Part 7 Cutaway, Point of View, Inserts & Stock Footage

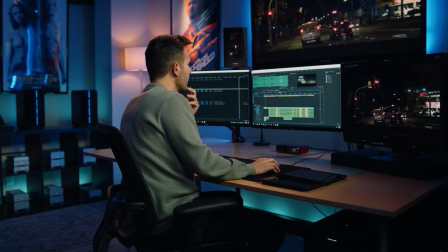We realize, you know, as we cut the scene, and it works, everything is great, but you know what, we're not, I guess as we're going through and through the cut and moving along, we realize, you know what, we might, we could use kind of more of a wide shot of the city and kind of get a lay of the land, see where we are at, but you know, we say, oh wow, well we don't don't have that so well maybe we could turn to some stock footage and see what we can use to to say tell the viewer tell the audience uh that we are in the city now right uh especially maybe as a transitional element element where maybe say before that and inside in a building and now we're going outside and we'll cut to this stock shot of say uh you know aerial footage maybe of a city or just a something that establishes right where we are at so let's take a look at what we have So we have this night
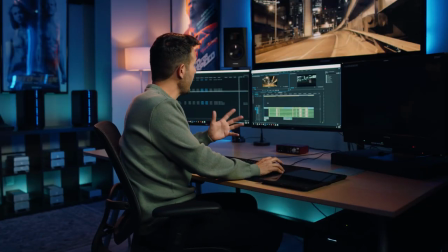exterior shot of cityscape with a lot of buildings and traffic whizzing by, which is great because, you know, if it's also our action.
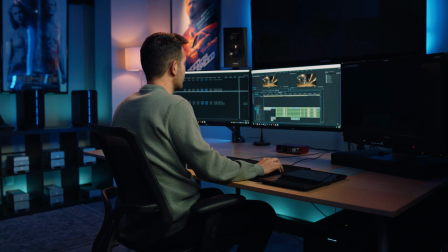Let me show you. I'll just cut that in. Play it back.
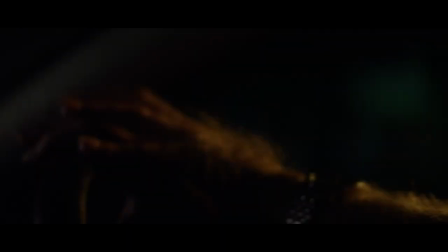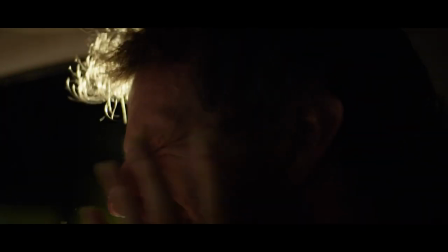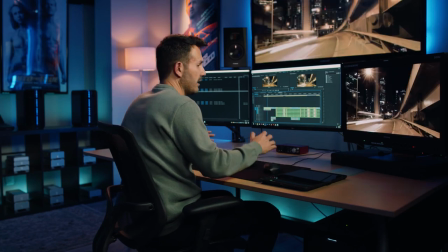Not only are we setting the scene here, we're establishing that now we are outside,
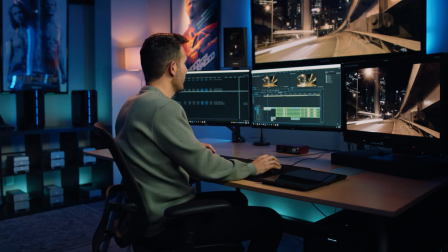you know, we're in the city, we're driving through the city, but it's also great because we have this action of cars passing by,
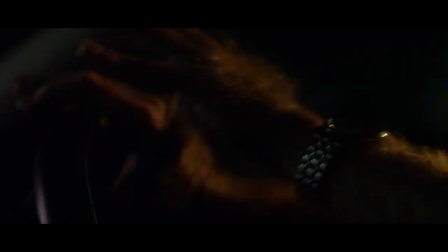and we cut to then now inside the car with our hero Ralph and we're driving through the city so we're immersed in this moment right but now we know exactly where we are at by using stock footage